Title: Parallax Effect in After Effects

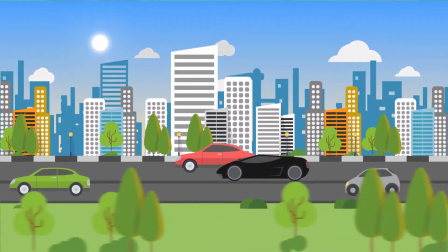Hello, let's talk about a very useful concept when it comes to animating environments.
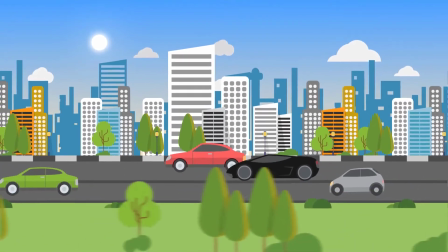It's called parallax. It's actually a phenomenon that happens when you move forward or backwards.
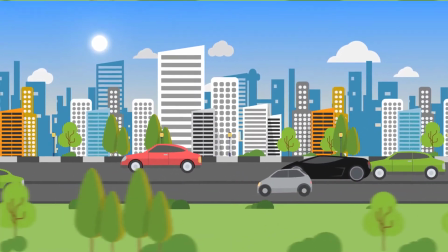The objects near you moves faster in the opposite direction that you're traveling,
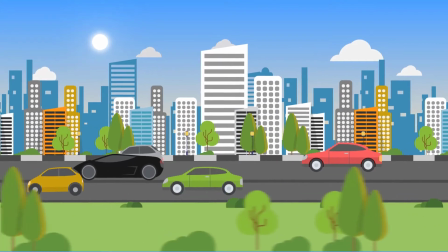and when the objects gets farther away, they move less.
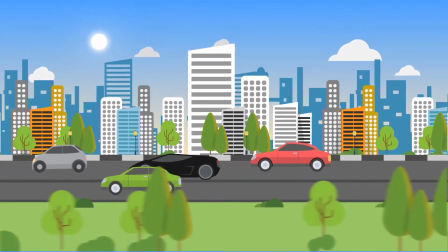Now, if you look at this animation, the foreground elements, which are trees, they move really fast,
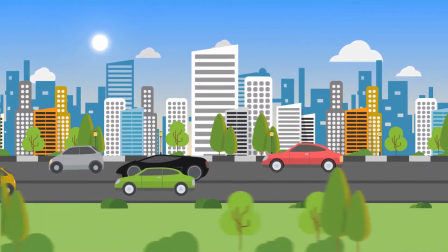and the trees in the distance, they still move, but not that much, and the buildings even less,
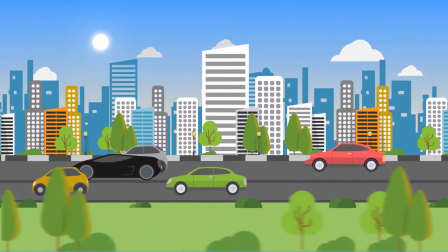and the clouds, you can barely see any movement, and the sun, which is like millions of kilometers away, actually never moves.
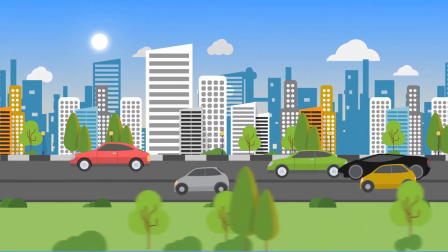So this behavior gives you a lot of depth if you animate it that way rather than this way.
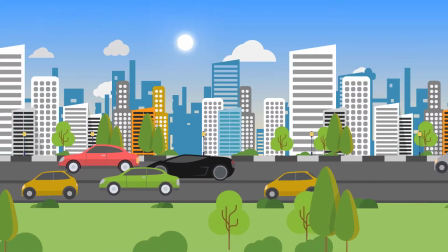I mean, if you look at this animation, it's much like a 2D image animating in x-axis.
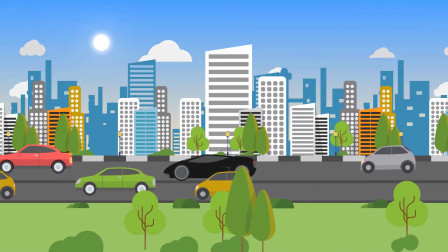And now, if you still can't see it, let's hide the vehicles.
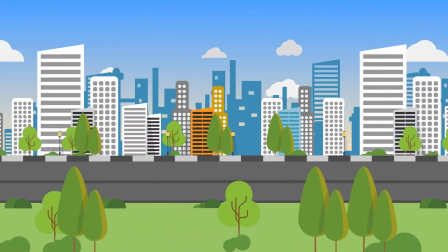Now, what you see is just a 2D image moving in x-axis.
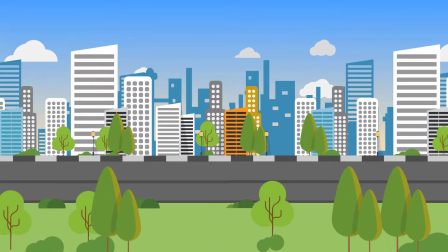Now, when you're traveling on a vehicle, you never see sun passing your window like that, like a bird passing your window.
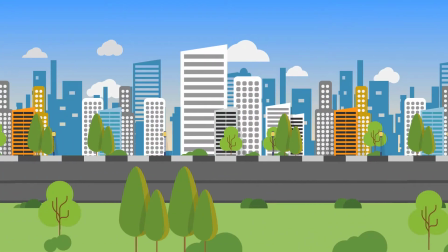You never see that. So let's bring the vehicles back on.
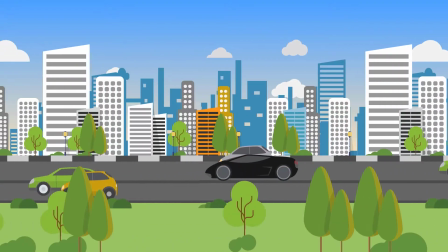And now, still with the vehicles animating, this is just a 2D move.
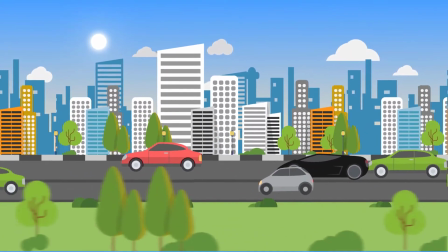And let's look at this one again. Now, this one, even though it's a 2D illustration, it's realistic.
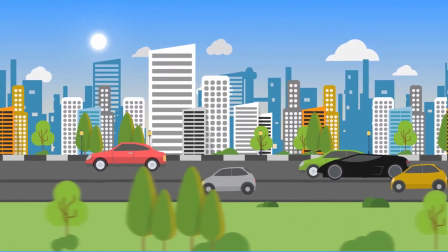It has depth in it. So this is what you called parallax.
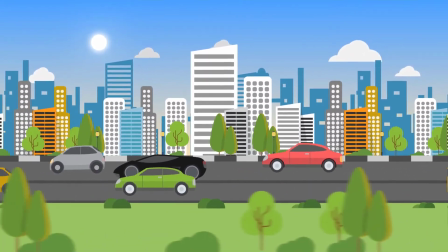So you have to animate this behavior.
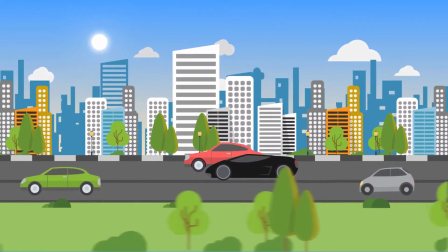Otherwise, it would look like a 2D animation, a 2D image animating in x-axis.
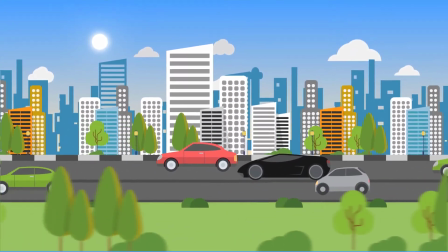So in order to do that, you have to understand parallax. So let's look at parallax in a way that we can understand.
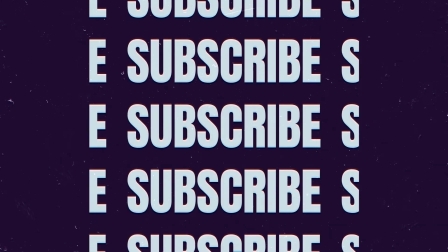So parallax is a bit of a scientific topic to discuss. If you search it on Google, you'll see there are a lot of information there. Let's omit all the trigonometry and physics for now, because we are not scientists. We are artists. So let's talk about parallax in a way that we can understand. That is enough for us, in a way that so that we can implement it. When we animate environments. All right.
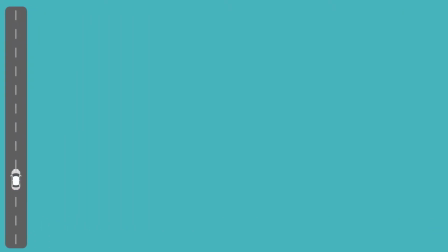Let's say that there's a road and you're traveling on the road in a car, and there are 4 objects. There's a house by the road, and there's a tree a little further away from the house,
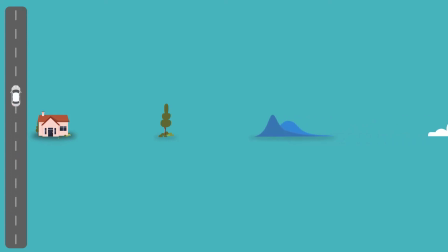and there's a mountain a bit further away, and there's a cloud in the distance. Let's think for a moment that there's a person in the house looking at your car. His head is locked onto the car,
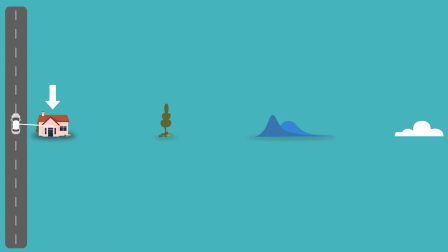and there's another guy on the tree looking at your car. There's another one on the mountains looking at your car. And there's another one on the clouds, hypothetically, one looking at your car.
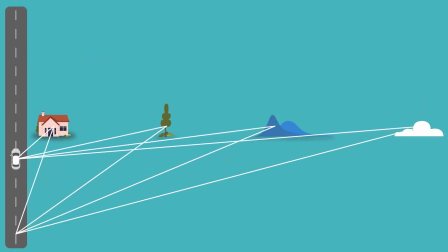So how much their head has to turn to look at your car from their point of view? The amount of head rotation they have to do to look at your car depends on the distance from the car.
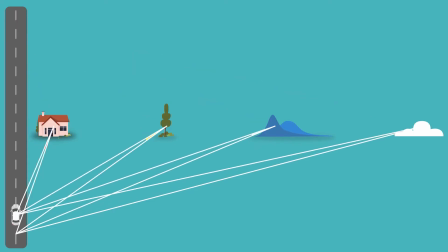It looks like this. That angle red is the amount of head rotation that the person in the house has to do. The yellow angle is the amount of head rotation the person on the tree has to do.
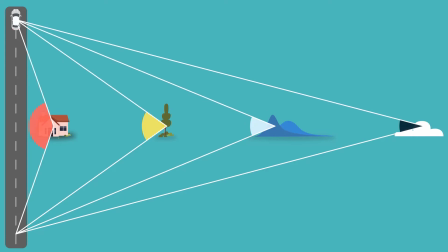The white colored angle is the one on the mountain has to do. The black colored one is the guy on the cloud has to do. And you can see these angles are different, and they're getting smaller and smaller when they get further away from the car. That's what's important.